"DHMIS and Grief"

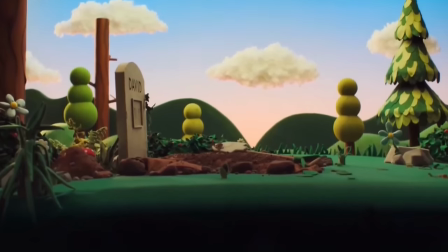8:26 And his goal is to make sure that someone is dead and buried by the end of the day. It's his purpose.
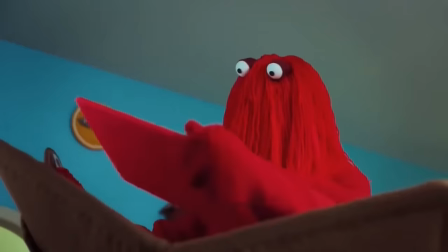8:32 Red runs over to his ID card. And it confirms that, unfortunately, he is in fact alive.
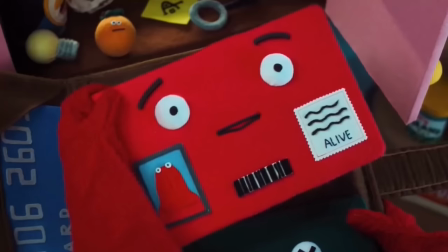8:39 But it does offer to tell him all about his...
Identity.
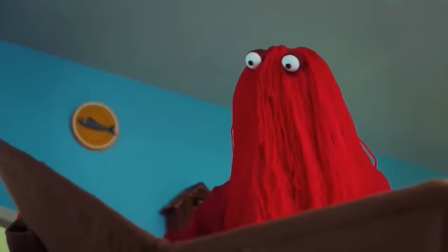8:44 Who you are.
But Red is having none of it.
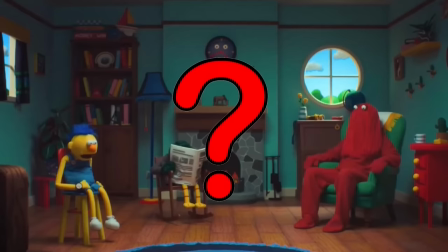8:47 As usual, he's disinterested, but the viewers want to know who these guys are, and they purposefully leave it very vague, not telling us their names even.
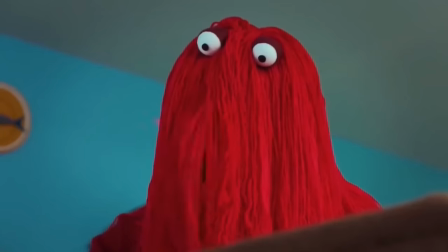8:56 So, when we finally have the chance to find out some information about Red's identity, it's frustrating to see him walk away.
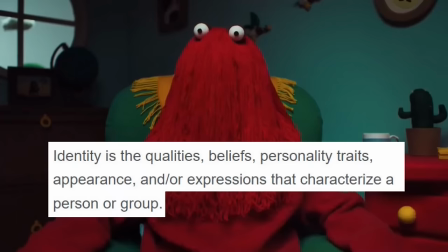9:05 But he doesn't care about his identity, probably because he doesn't really seem to have one. Red is disinterested in everything.
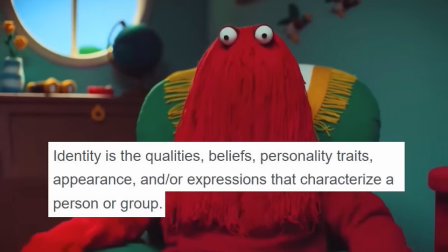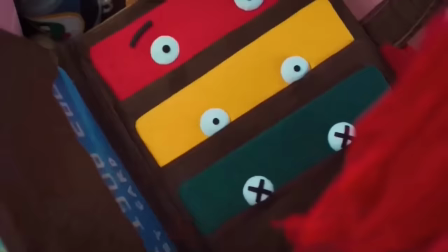9:19 Red walking away is also a hint towards the viewer that if you want answers about who these fellas are,
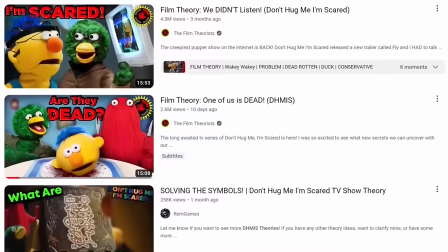9:26 it's not going to be easy or straight forward by any means, and it's likely that there never will be a concrete answer,
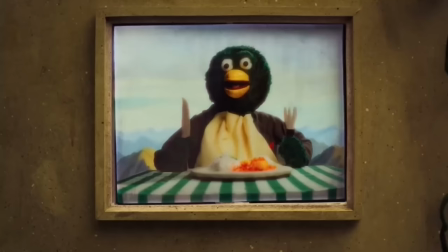9:33 just speculation and theories with help from the few clues that we do get throughout the show.
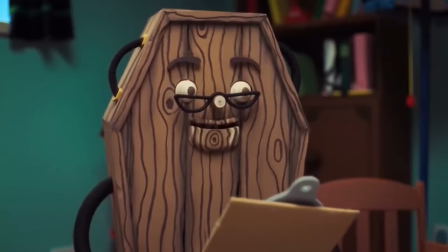9:39 Because the trio have little money,
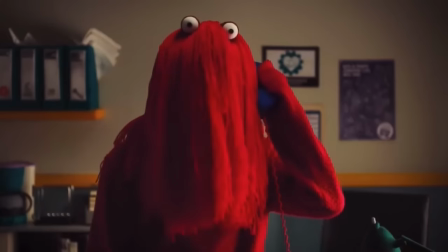9:41 likely because they left Peterson's and sons and friends, bits and parts limited.
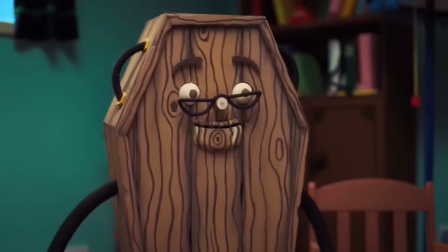9:49 The workplace from the previous episode, bloody slackers. But no time to worry about the budget funeral, because it's time for another jolly old song.
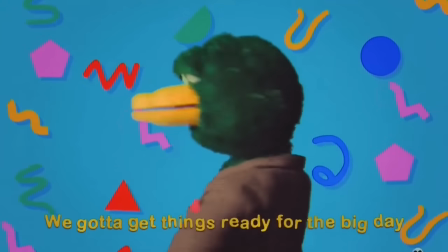9:58 All about how?
We gotta get things ready for the big day, big day. We gotta get things ready for the special day.
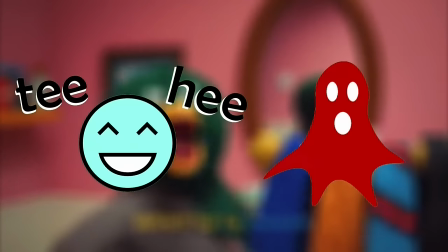10:05 And this song works great as both comedy and horror. A cheery song, all about getting ready for a funeral. And it's catchy too, it got stuck in my head for days,
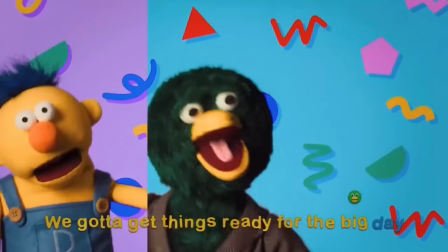10:15 which when you think about the topic being getting ready to bury your friend, probably isn't a good thing.
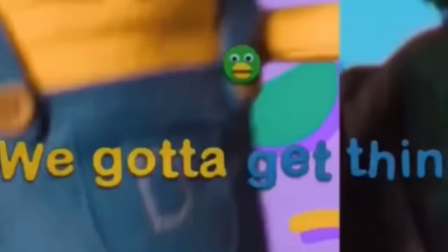10:21 It's so upbeat, with the lyrics at the bottom of the screen changing colour as they sing them,
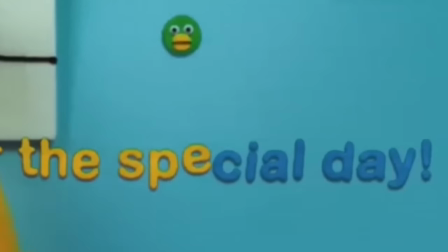10:26 with a little icon of duck bouncing between the words, as though it's a sing-along at home folks.
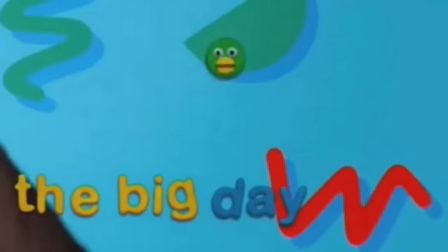10:31 And if you look closely, you'll see that this icon of duck quickly switches to a skull,
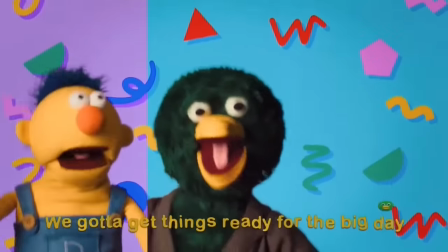10:36 it's the only visual reminder throughout the whole song of what the actual subject matter is, death.
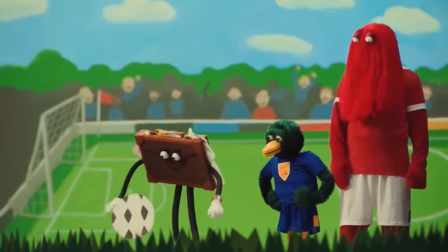10:42 And just like with every Don't Hug Me I'm Scared tune, it starts off innocent enough before horror and gore start to seep through.
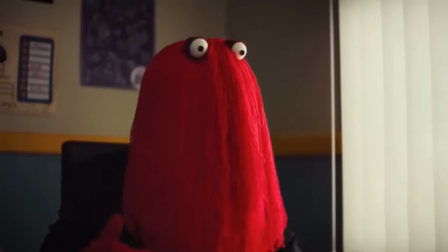10:50 Beginning with Red brushing his teeth, and we get our only look throughout the whole series at what lies beneath Red's mop.
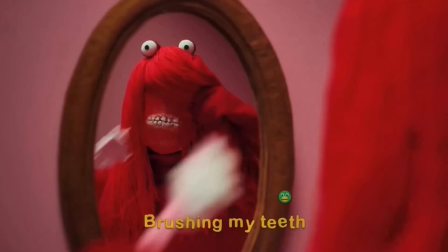10:56 Mmm, look at those lovely gnashes. Just like with the show as a whole, Underneath Red's soft exterior is something more off-putting, a set of rotting,
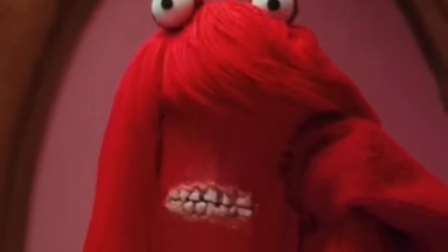11:05 crooked teeth surrounded by bleeding gums, which looks far more realistic than the rest of his design.
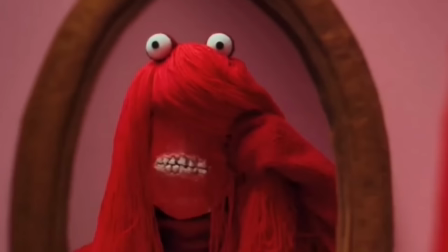11:12 It creates this disturbing contrast of hard bone and soft felt.
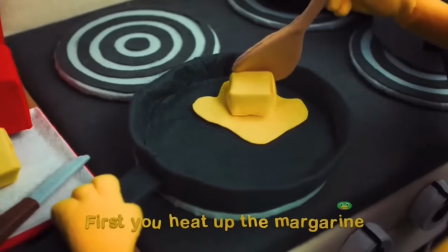11:16 The song gets more and more off the rails, as the trio start doing things which have nothing to do with funerals,
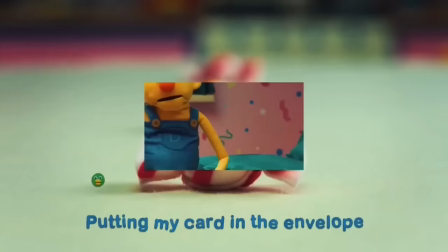11:23 such as laying out treats, doing some cooking, and even putting colourful cards into envelopes.
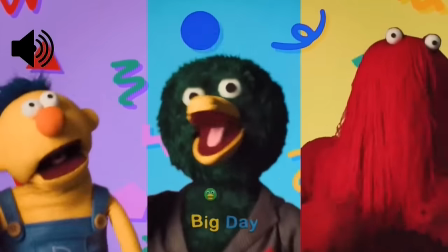11:28 If you play this song on mute, it looks as though they are preparing for a party,
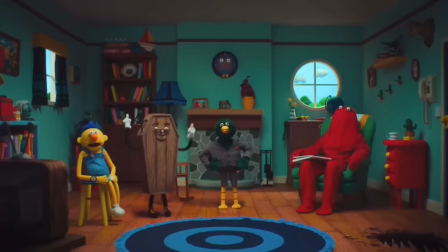11:33 with all of the bright colours and patterns, and it's yet another sign that the trio have no idea what death really is.
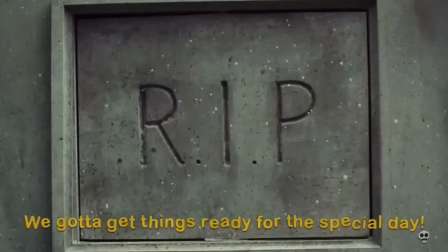11:40 It turns out that Yellow and Red have gotten confused about what the big day is all about, and are now focused on grabbing a big old pile of organs and making a shepherd's pie.
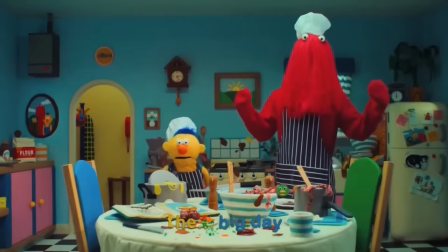11:49 We gotta get things ready for the big day. What are we doing? Oh no, it's the funeral.
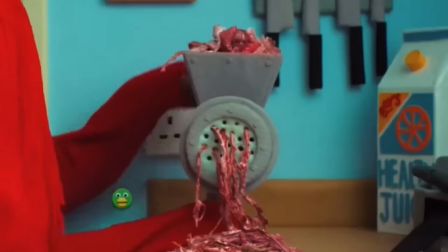11:54 It's the funeral, sorry. but we don't see the animal that they get this meat from.
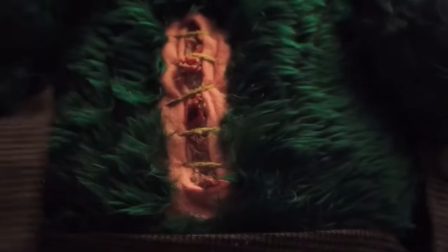11:58 It's likely that these are the same organs which Duck tells them he had removed in the very next scene.
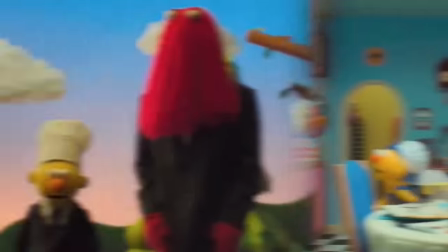12:03 So, now that we've gotten everything ready for the big day, it's time for the big day, and we cut to the trio in a graveyard.
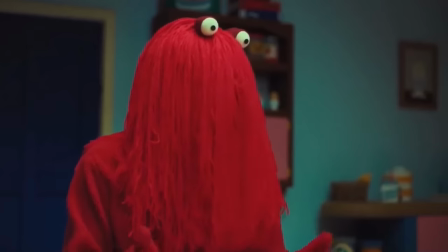12:10 This is the first time we've seen the trio outside, and it's in one of the most morbid locations possible.
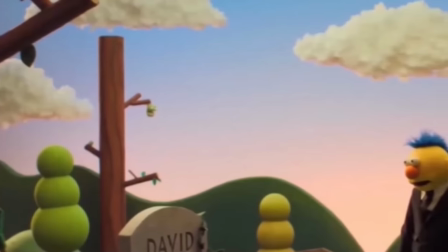12:16 But it still doesn't lose that bright, colourful aesthetic. Not yet anyway.
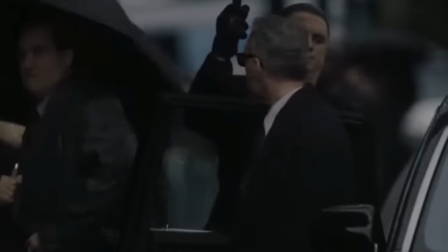12:21 Funeral scenes in television often are accompanied by rain and have a darker, often grey look as a visual show of how everyone's feeling.
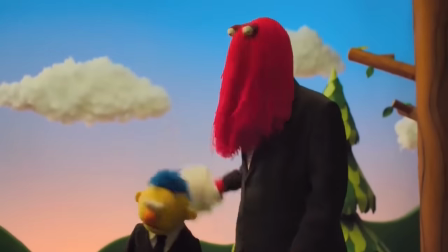12:30 And Don't Hug Me I'm Scared is doing the same thing, using colour to show how they feel.